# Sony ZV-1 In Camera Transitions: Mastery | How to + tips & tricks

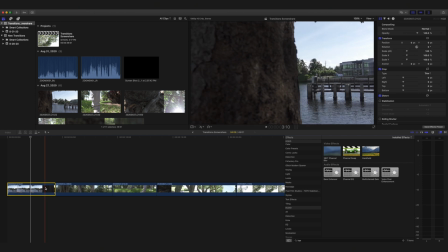So I'm going to trim it when the bark of the tree fully covers the entire frame.
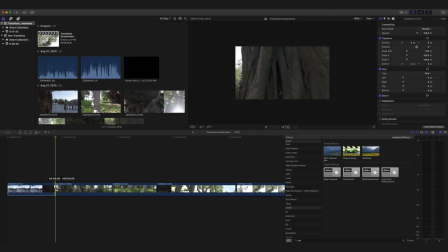So I'd say like right about there.
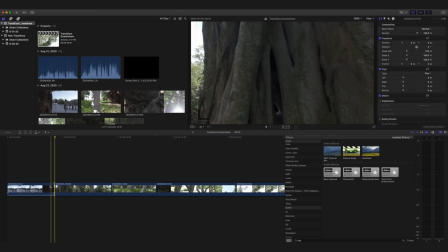So I'm going to come and trim it up. Same thing with this next tree. Now for this tree, this shot, there's a couple of different movements. I start to move towards the tree before I start to track left. So I want to catch this clip once it has a solid momentum, and it's right about here.
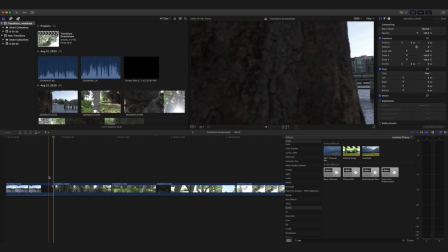So I'm going to go ahead and trim the clip right to there. Now, if you looked at these two clips together, it doesn't really look like they match up well. So what we're going to need to do is add some speed ramps to both of them. So I'm going to click on this clip. I'm going to wait till it gets right about there. Go ahead and zoom in a little more.
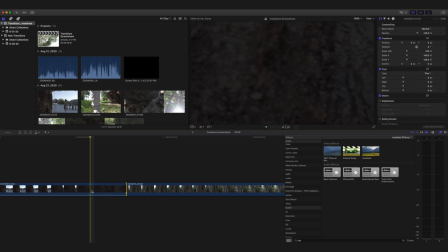I might even extend it out a little bit more so we have a little bit more to play with. And I'm going to go ahead and press Shift B, making sure that my playhead is right about there to give the clip enough room to have a speed ramp.
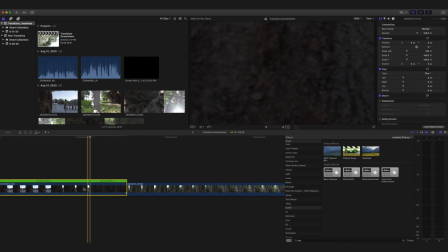Whereas if I did it here, you'd barely even tell the speed ramp. If I did it over here, there would probably be too much of a speed ramp. So I'm thinking that in this vicinity is good. I'm going to go ahead and speed it up by 800%.
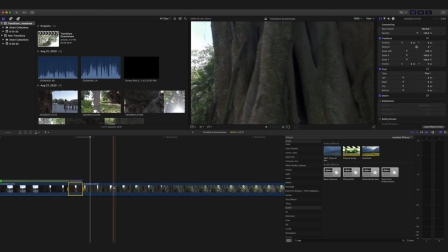And I'm going to do the same thing with this tree. So I'd say maybe like right about here. Go ahead and press Shift B. Speed it up by 800%.
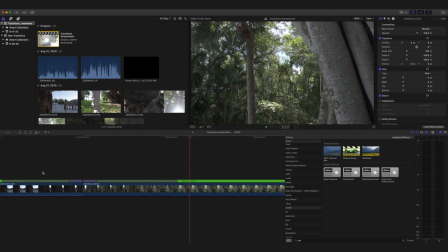Now we'll see if these two clips match up better. Looks pretty good.
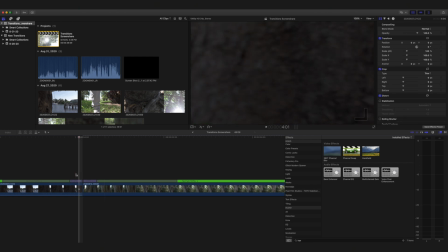Now I do see a little bump. So by pressing the right arrow key, I can move frame by frame.
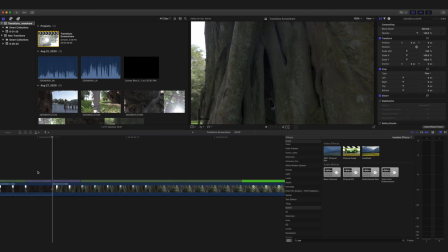And I'm not liking that bump. So what I'm going to do is I'm going to click on this clip. I'm going to click on the keyframe of scale, and I'm going to bring it in to where we don't see any of that daylight. Then I'm going to come to the end of the clip,
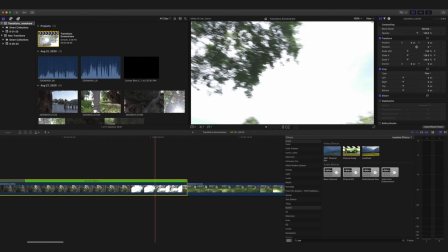Command minus to zoom out, come to the end of the clip. Right before we start to do the whip left, right about here,
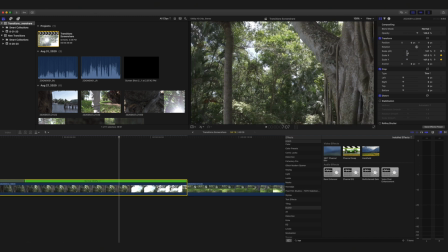I'm going to come back to the scale and bring it down to 100%. So there's a little bit of a zoom effect for this shot.
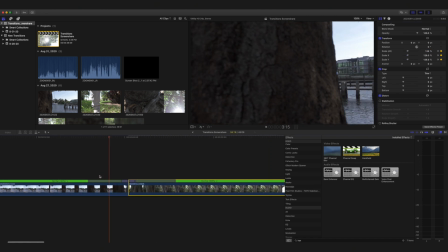So we're gonna go ahead and see what it looks like.
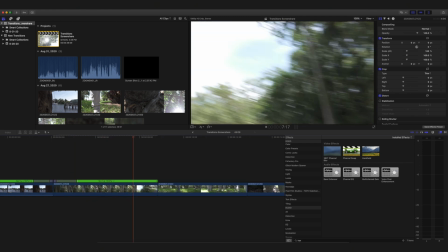Okay, so that's starting to look good, but I do notice a little bit of shake right in this area.
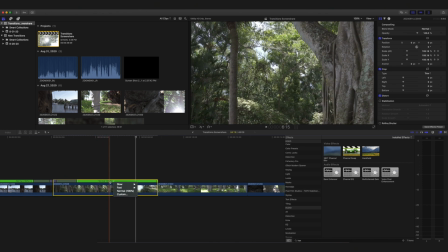So what I'm gonna do is I'm gonna click right here, click on the normal. As soon as the bounding box is around the green area, I'm gonna go to the little clock, go to automatic speed.
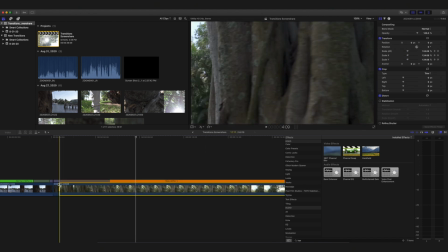Because we shot this in 60 frames per second, it automatically slows it down to 40%.
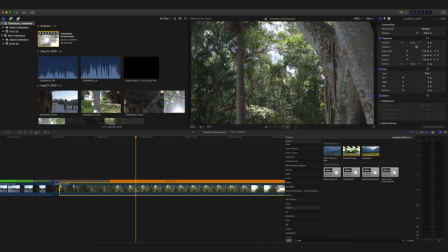So now we're gonna have a nice, slow and smooth piece of footage from the speed ramp.
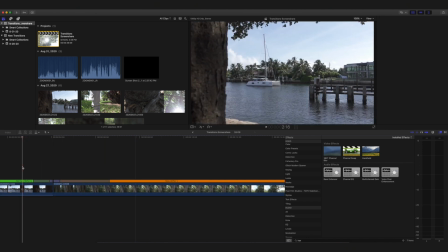So this is what it'll look like.
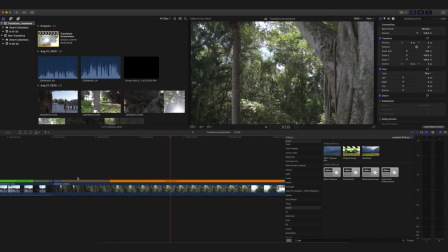I think just like that. And then we see the little leaf falling right here. So that's where I'll probably speed it back up. Right there. So now I'm gonna press Shift B.
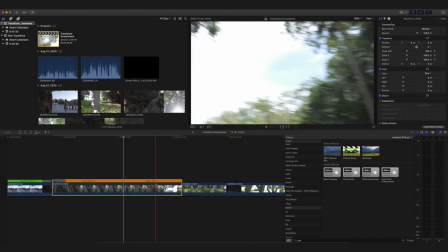Zoom out, Command minus, and so it's not too sudden of a change.
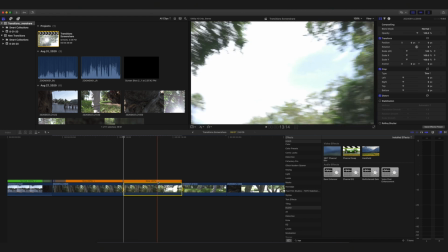I will just take it to about 80%. So I'm just gonna bring it like this,
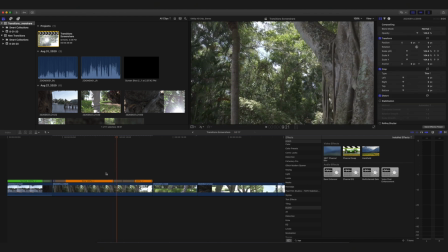80%, and we'll see what that looks like. There you go.
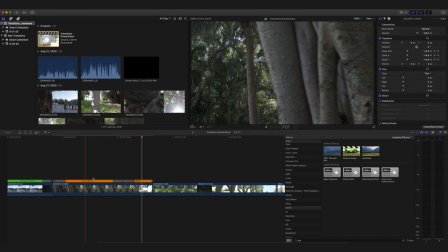So it kind of smooths it out a little bit better without having to use the stabilization feature right here.
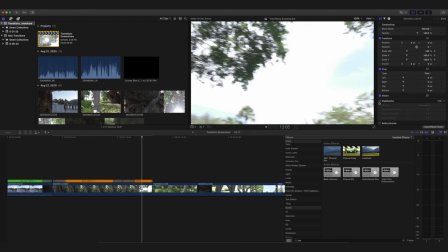Sometimes when you use this, it kind of morphs your video. So I always try to avoid using it.
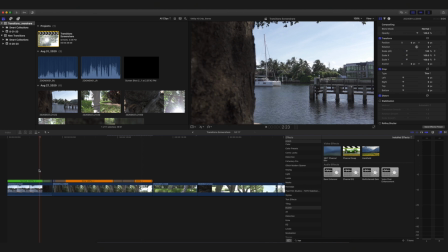Sometimes you can't avoid using it, but in this case I was able to get away with just using speed ramps and then also slowing down
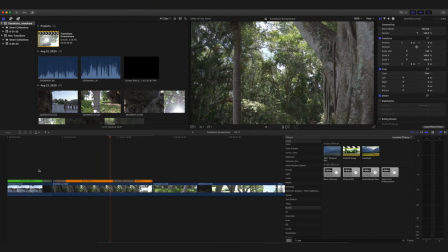my footage a little bit before speeding it back up to give it that nice smooth look.
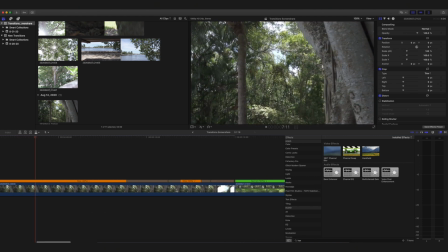Okay, so that's looking good. So now we're going to go to the end of this clip right here, press Shift B,
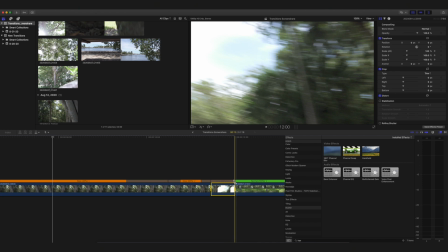which I've already done, and I'm going to just make this normal or a little bit fast.